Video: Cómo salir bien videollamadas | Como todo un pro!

Las videollamadas se convirtieron en parte de nuestra vida. Pero lo difícil es que no siempre nos sentimos cómodos o sentimos que salimos un poco mal ante las cámaras. Llegó la hora de vernos bien en las videollamadas. La fotografía es literalmente pintar con luz. Cuando tomamos una foto, nuestra cámara tiene una superficie fotosensible,
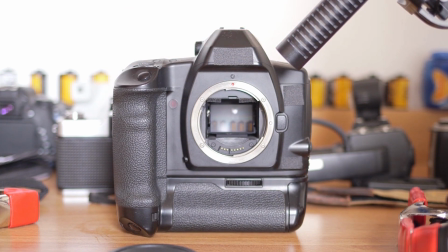[0:22]
que en este caso es el sensor, que recibe las luces y las sombras. Esta sería la calidad del video sin iluminación. Depende de donde situemos la luz, vamos a obtener la imagen que queremos.
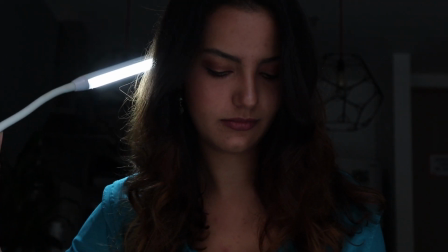[0:36]
Si la luz está ubicada detrás de nosotros, lo que se va a resaltar es nuestro pelo o silueta.
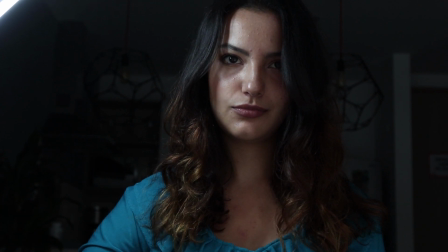[0:43]
De lado, se van a ver todos los detalles de nuestra piel, granitos, cicatrices, arrugas.
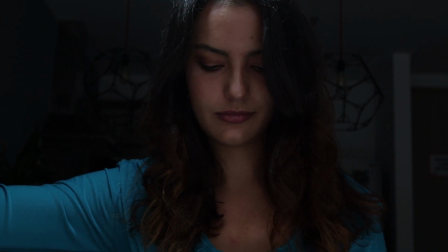[0:49]
Y desde arriba, se van a marcar unas sombras debajo de los ojos y debajo de la nariz. La luz ideal para hacer videollamadas o hacernos fotografías es la luz de frente. Cuando tienes la luz de frente, la piel se te ve mucho más lisa, se te ve más joven, te ves radiante y se ven muchísimo mejor y más suaves tus facciones. Ángulo y encuadre. Lo que pasa tanto con la cámara de nuestro computador como de nuestro teléfono es que son angulares.
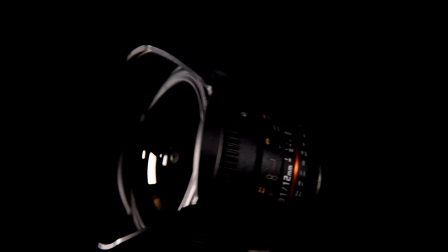[1:19]
Eso significa que este lente tiene un ángulo de visión superior a los 63 grados.
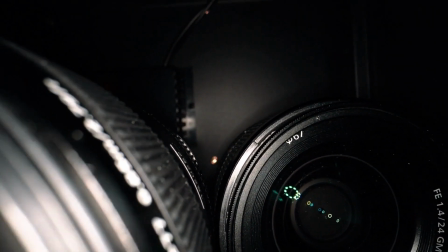[1:25]
Este tipo de lentes produce un efecto barril donde las líneas de nuestra imagen se curvan hacia afuera y perdemos las proporciones reales de la imagen, que en este caso es nuestra cara.
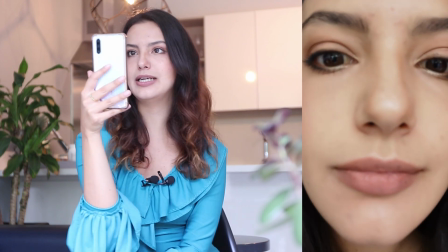[1:37]
Cuando yo cojo la cámara a esta distancia,
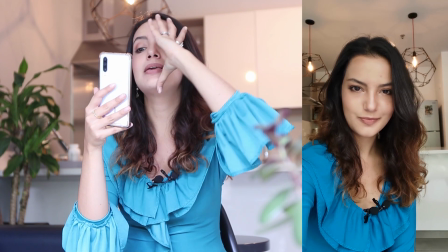[1:42]
mis mejillas se ven mucho más anchas y mi cara tiende a cambiarse su forma hacia atrás.
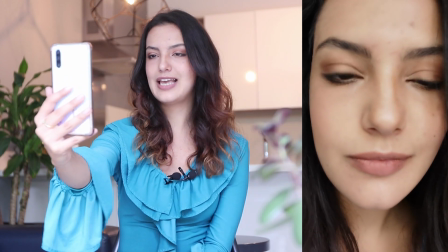[1:48]
Lo mejor es mantener una distancia.
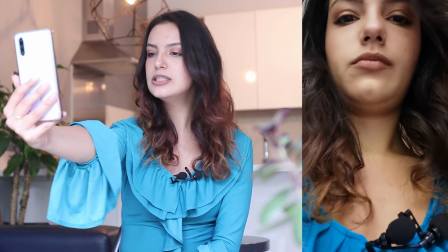[1:51]
Si tienes tu teléfono y no tienes nada en que apoyarlo, estira tu brazo y ahí te quedará perfecto.
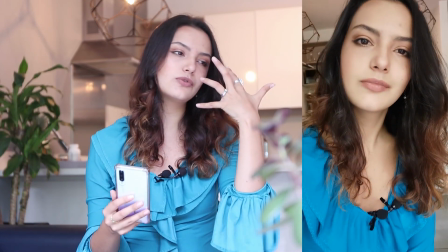[1:58]
Otro de los errores es que a veces estamos hablando y quedamos en una posición muchísimo más cómoda y es esta.
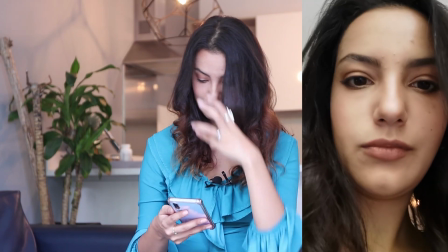[2:04]
No me entra luz, tengo sombras, se me ven todos los granitos, se me ve papada.
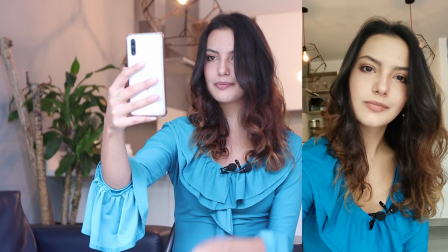[2:08]
Por esto, lo ideal es mantener siempre la cara a la altura de nuestros ojos.
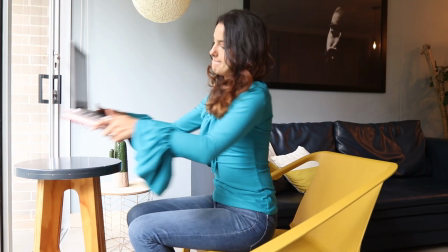Ya que tienes organizado tu encuadre, te aconsejo que revises el fondo de tu imagen. Trata de organizar toda tu videollamada con anticipación. Así podrás organizar el fondo, ver que todo está limpio, organizado, está bonito, hablar con las demás personas de tu casa y asegurarte que nadie va a pasar por ahí durante tu videollamada. Si no te sientes muy cómodo con el fondo que tienes, hay una herramienta muy interesante que tiene Zoom y es la de pantalla verde.
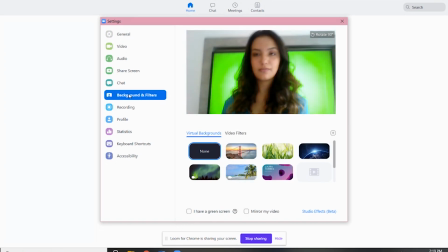[2:55]
En tu pantalla principal de Zoom entras a Ajustes, Fondos y Filtros y eliges la imagen que quieras. Debes utilizar, eso sí, un fondo verde.
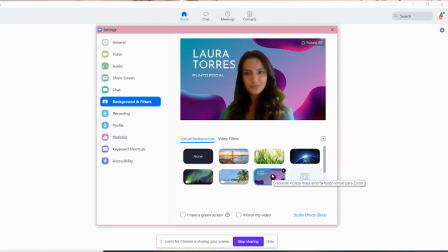[3:07]
En este caso, yo proyecté en mi televisor un video de pantalla verde que encontré en YouTube que dura aproximadamente 16 horas.
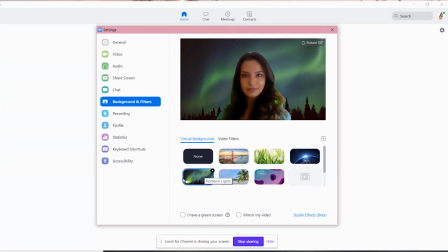[3:15]
Yo creo que esto es suficiente para una videollamada. Eso sí, asegúrate de no vestirte de verde ni tener ningún accesorio de ese color. ¿Alguna vez te ha pasado que sientes que la imagen se ve como de baja calidad, como borrosa, como desenfocada? Bueno, resulta que el teléfono lo tenemos todo el día en nuestras manos, incluso el computador,
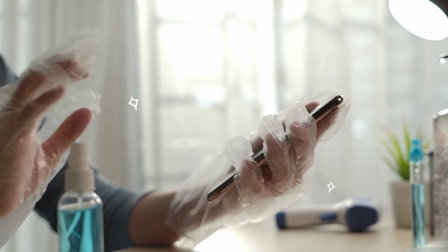[3:42]
y le estamos dejando toda nuestra grasa, nuestro maquillaje, en la cámara, en el lente de la cámara.
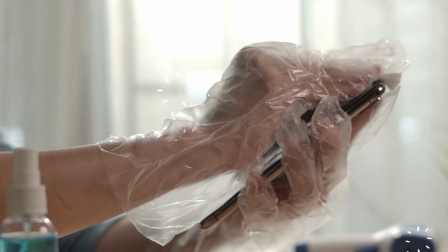[3:48]
Así que asegúrate siempre, antes de tomarte una foto o de hacer una videollamada, de limpiar el lente de la cámara. Bueno, sí, estamos en la casa, es verdad, pero igual vamos a interactuar con otras personas.